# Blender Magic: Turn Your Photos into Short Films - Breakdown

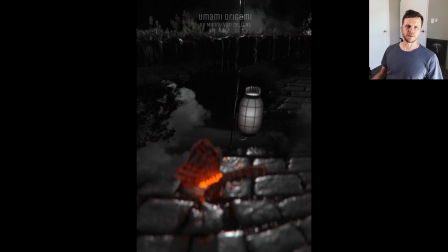So in this video I turned a portrait into a super short film. Let's have a look at it.
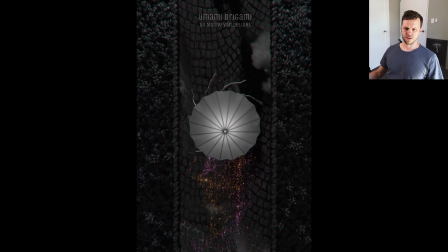Top shot,
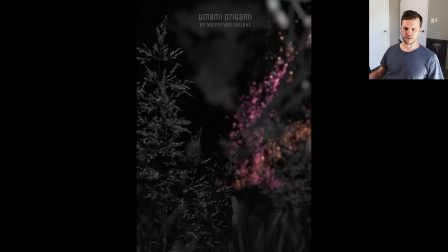deep stage, and our master shot, happy levitated jumping towards the moon.
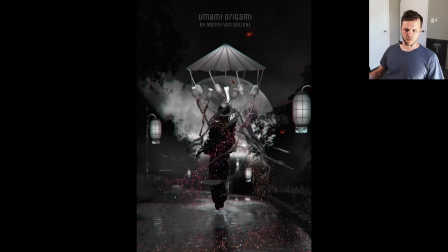Beautiful. So this technique is really nifty.
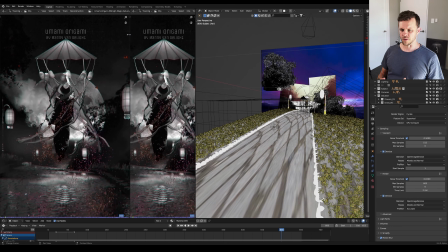I think it's so cool that you are able to take a photograph and then transform it into something entirely different.
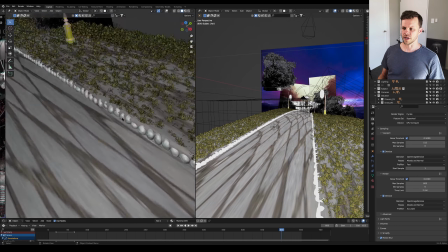I'm really stoked with the outcome. Obviously, this technique has pros and cons, which I will explain later on as we break down the individual shots.
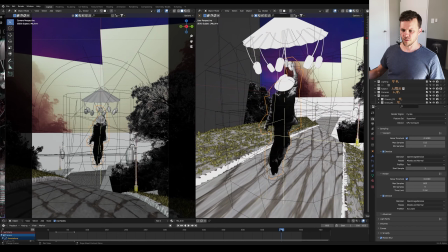For now, I want to focus on this shot here,
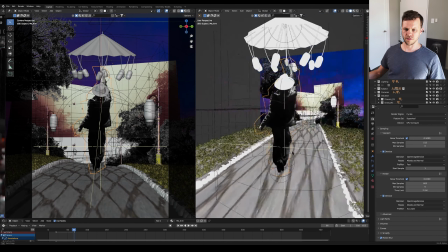shot 3, the master shot, and really go through the entire creation of the world.
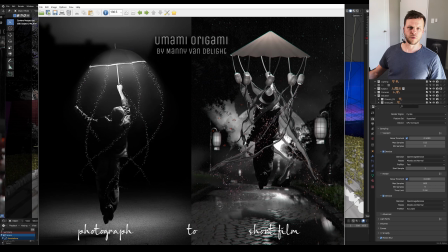So we started with the photograph on the left here. And I went back into the Photoshop file, removed all the post-production and like the sparkles, the glows and whatnot, no background, because that gives me the cleanest plate to bringing that photograph into Blender.
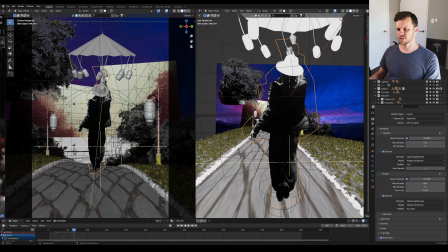So in this breakdown, I'm going to explain you my process. However, if you have specific questions, do let me know in the comments and I will do my best to
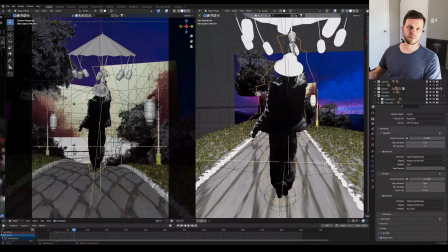answer those questions and perhaps just provide an extra tutorial.
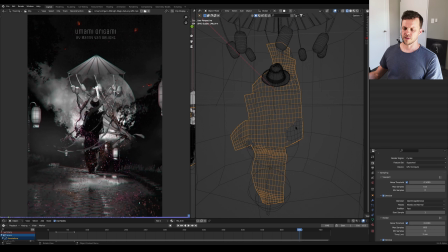So for me, the best way to bring in this photograph is using an add-on called Images as Planes. It brings it in as one flat plane. However, we need to up the rest, as you can see here, but we want to animate it.
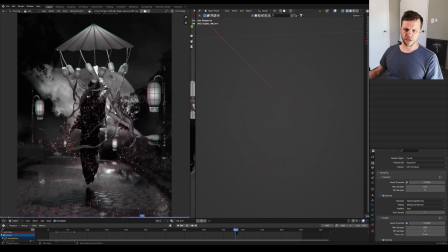If you look at the character, we have the legs bend on impact, like the toes, they push the character up, the arms straighten, and so we need to rig this up somehow, but we need more geometry.
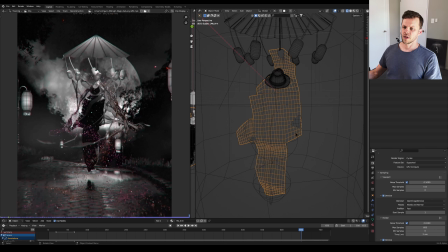So to get that detail in, all those deformations, we need to subdivide the geometry to more than just one big polygon, and then we pretty much are good to rig it up. So I created a few deformer objects here.
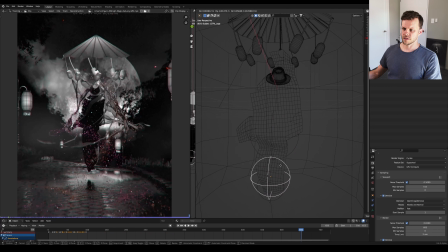This is my main controller, but then here's my deformer for the legs,
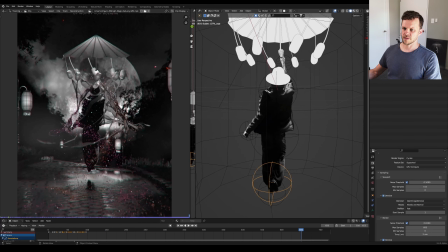so I could just do the jumpy parts, and the same goes for the arms. So I can just you sort of see how I weight painted it, and that is pretty much the rig.
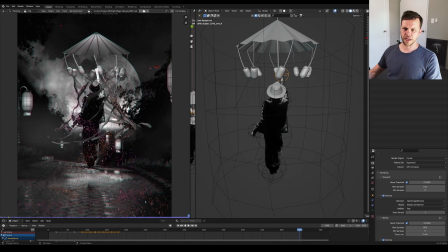It's really it's a really basic rig. Then I replaced the umbrella as well, because the original had
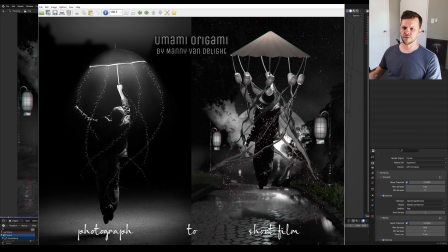something that looked a bit cheap and didn't really fit into the whole origami world. So I gave it an umbrella that was made from paper.
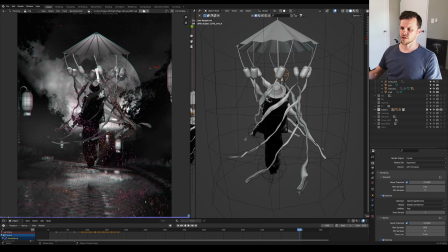Something is missing. Here we go. Actually, that makes more sense. Yeah. So that brings me to the umbrella. So we have all those swirly elements spiraling around the character,
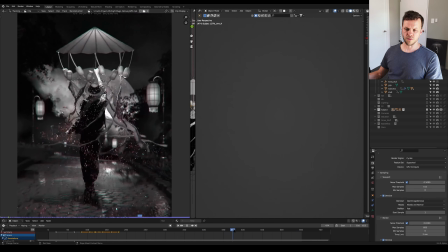and I think that was one of the crucial elements to just find the style and the tone for this.
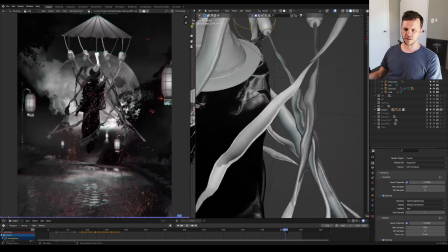I wanted to be sort of magical and mystical a little bit, so something had to happen.
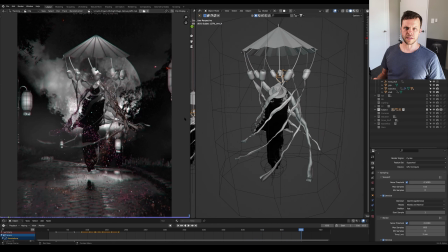Originally, I wanted to have this all cloth simulated, and I spent a decent amount of time failing. So let me explain where I failed, and maybe some of you guys can let me know in the comments what I have done wrong or what would be the better approach.
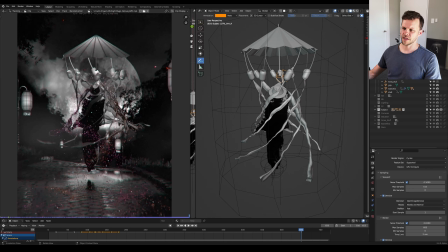So here, I had these dangly cloth elements at the top here. Then I have little lanterns, which I wanted to be more rigid, attached to that, and then attached to those little lanterns I had those wavy floaty spirals that curl around the character.
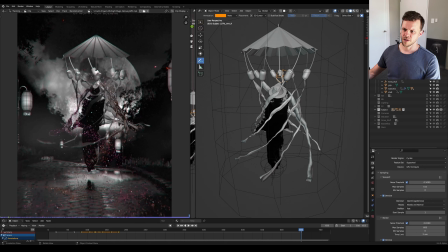That would be cloth again. So we have cloth, rigid, cloth, and that did play up a lot.
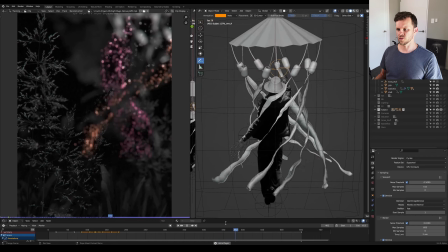So in the end I gave up on simulating the whole thing and just used a noise modifier and manually deformed the whole thing,
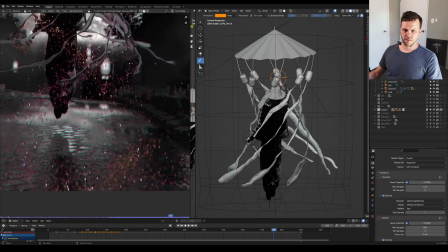and to be honest, it looks good. So here's a cool part that is maybe some of you actually missed, and I was spending a significant amount of time on it.
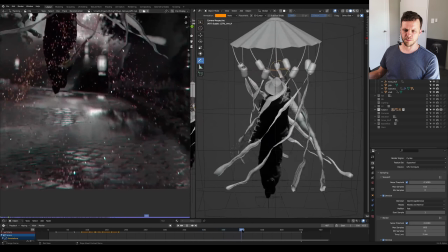The particles actually splash into the puddles on the ground and create little ripples like rain.
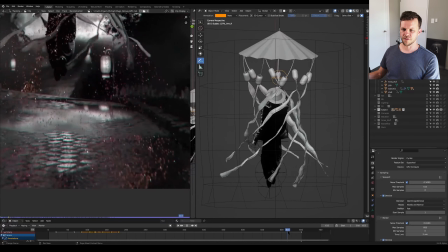And I thought it was such a nifty way to create immersion. Like I see the reflection of the character in the photograph character, right, in the 3D environment.
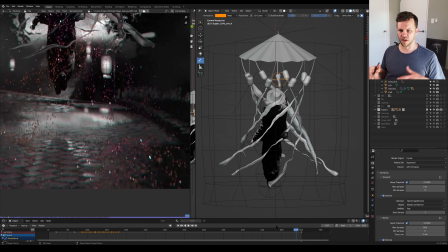And now there's particles coming from this person, and they also interact in form of ripples with the environment.
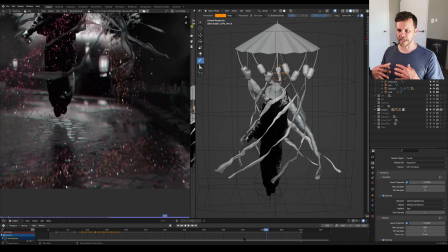That just all sort of like adds up and gels it really nicely for me.
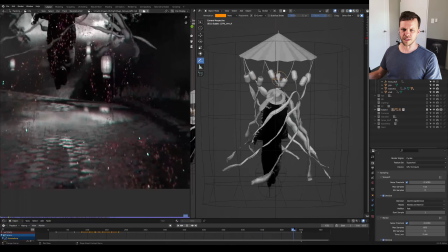I think that is very important to have these little details there that's just suck you in, and you have always something to discover.
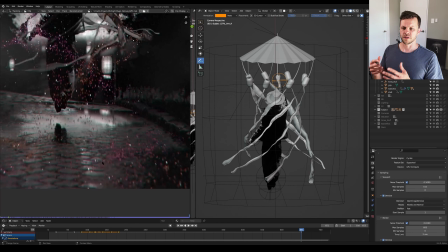And that brings me to an important point. You have to have a vision, like something that you know what you go for, and that becomes the red line that guides you through the entire creation process. So pay attention to the next part, because it's quite condensed. Use everything the set can give you to hunt fantastic shots. You miss out on a lot if you only use flat shading. All this is dead space. Textures give you more detail, but wait, something odd is going on. we have a focus shift from this light up there to the butterfly down here.
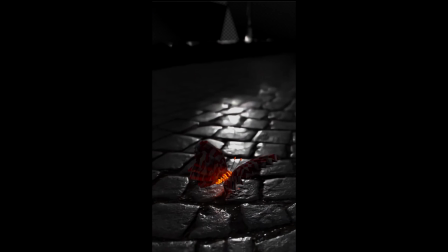This gets important in a second. Now the light is on, yay! And I conveniently place the highlight to guide the viewer.
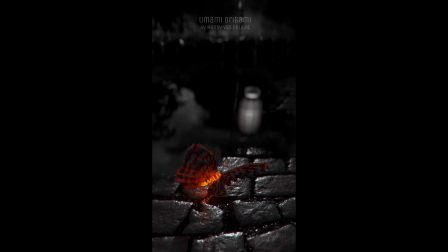If I now enable reflections, wow! The shot is transformed into something new entirely. We actually start on the lamp reflecting on the puddle and then shift focus on the butterfly.
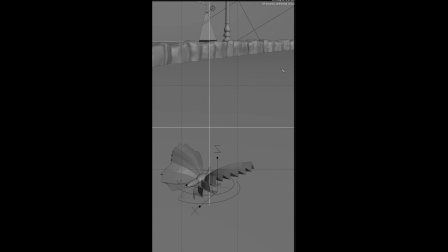Now it starts to make sense. How much more interesting is this in comparison to the flat version?
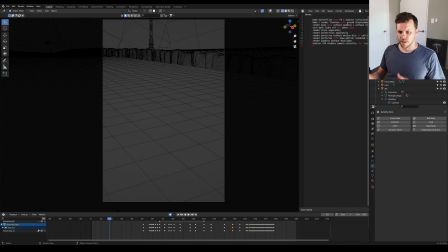So obviously, once you have the idea, you can come up with really cool shot ideas like this one.
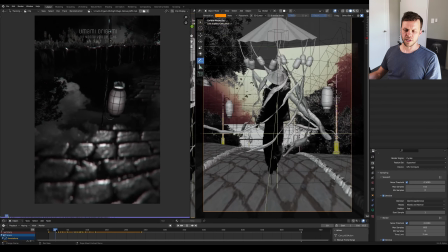So when we saw the reflection here, I could actually tell a bit about the environment. Where are we? We're in a sort of like park situation. It is nighttime. No one else is around.
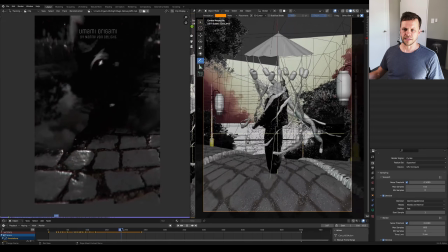It's quiet, right? And then we have the butterfly landing. And as it departs, we also have those feet coming in then, and we're like, who's that? And it's sort of like, it gives us like a sense of direction as well.
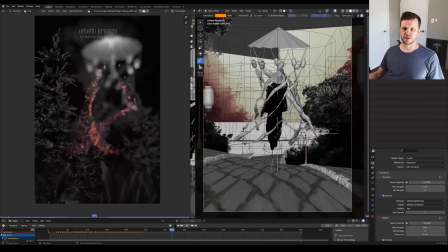We're going from left to right, and we sort of keep continuing with this whole direction of motion until the end of the shot.
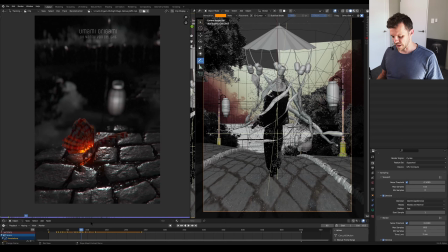And you know, there's a lot going on here actually that subconsciously glues everything together. So do let me know in the comments if any of this doesn't make sense to you. What is screen direction? What is the 180-degree rule?
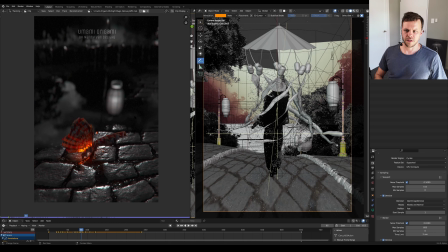What is like film language? What is establishing a scene, and what is establishing the tone? All these things. So don't hesitate to reach out. I try to explain as much as I can. And with that, we are already at the tone of the whole thing, right?
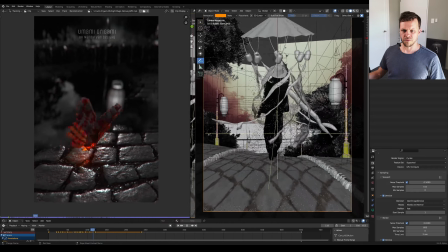Nighttime, sort of after rain, hence umbrella and stuff.
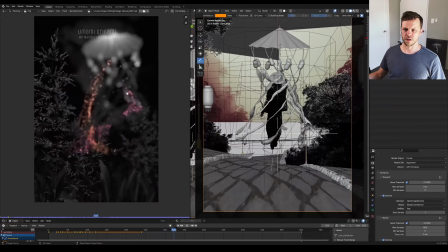We have the magic sparkles. No one is around but us. Slight wind.
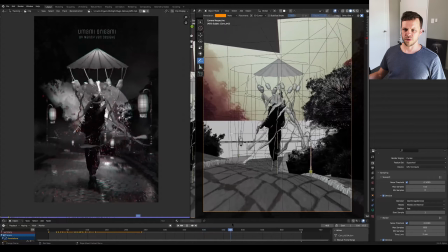There's a slight breeze. The moon is rising, but also clouds crossing here and there.
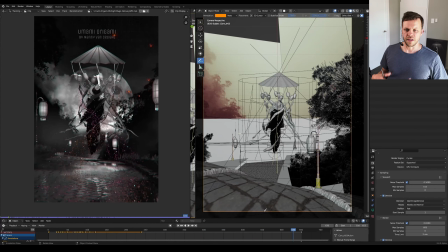We have those lanterns, the puddles, everything. To me, it really feels like Singing in the Rain meets Mary Poppins. It's like, it makes me feel warm inside. That said, I do like walks in the dark.
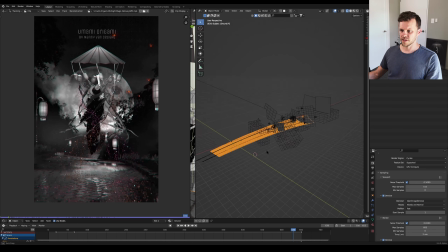So this is my foreground street. Yeah, this is it. Look at them from the side. There's just the whole set from the side looks really, really low poly.
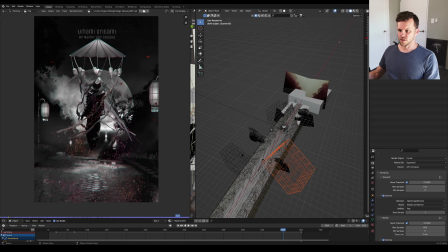It only has to look good from the camera, really. So, and then we have sort of like a few cubes around here, and that is ground fog. That's just volumetric. There's a volumetric shader in them, so I can just place a few ground fog elements that drift through the scene here,
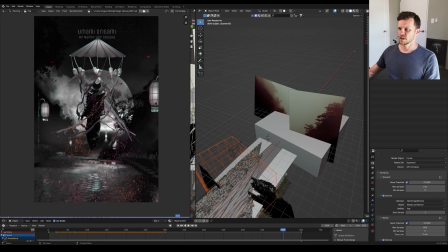just to give it more atmosphere. Maybe get my background activated as well.
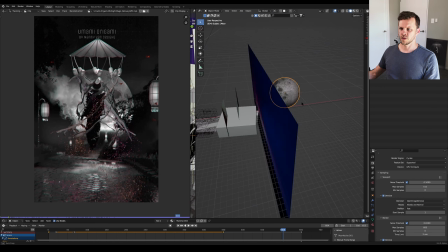Sky texture there, and a massive moon that slowly rolls into place.
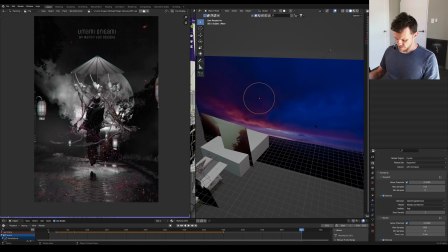And that is the environment pretty much. So let's come to the pros and cons of this technique.
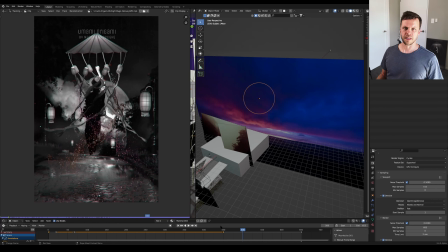So one of the major advantages we have here is that we're using a live action reference and we mingle that with our CG elements. So they benefit from the detail and the look of the live action elements straight away. Another advantage is that I didn't have to model. And the rig is really basic.
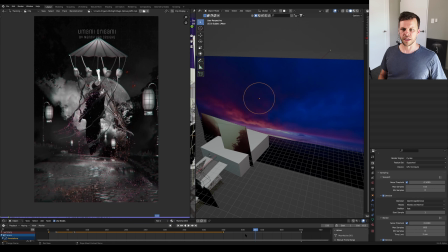I didn't have to go through the entire 3D rigging thing and cloth simulation and whatnot. Apart from the head, everything on the character is 2D, right?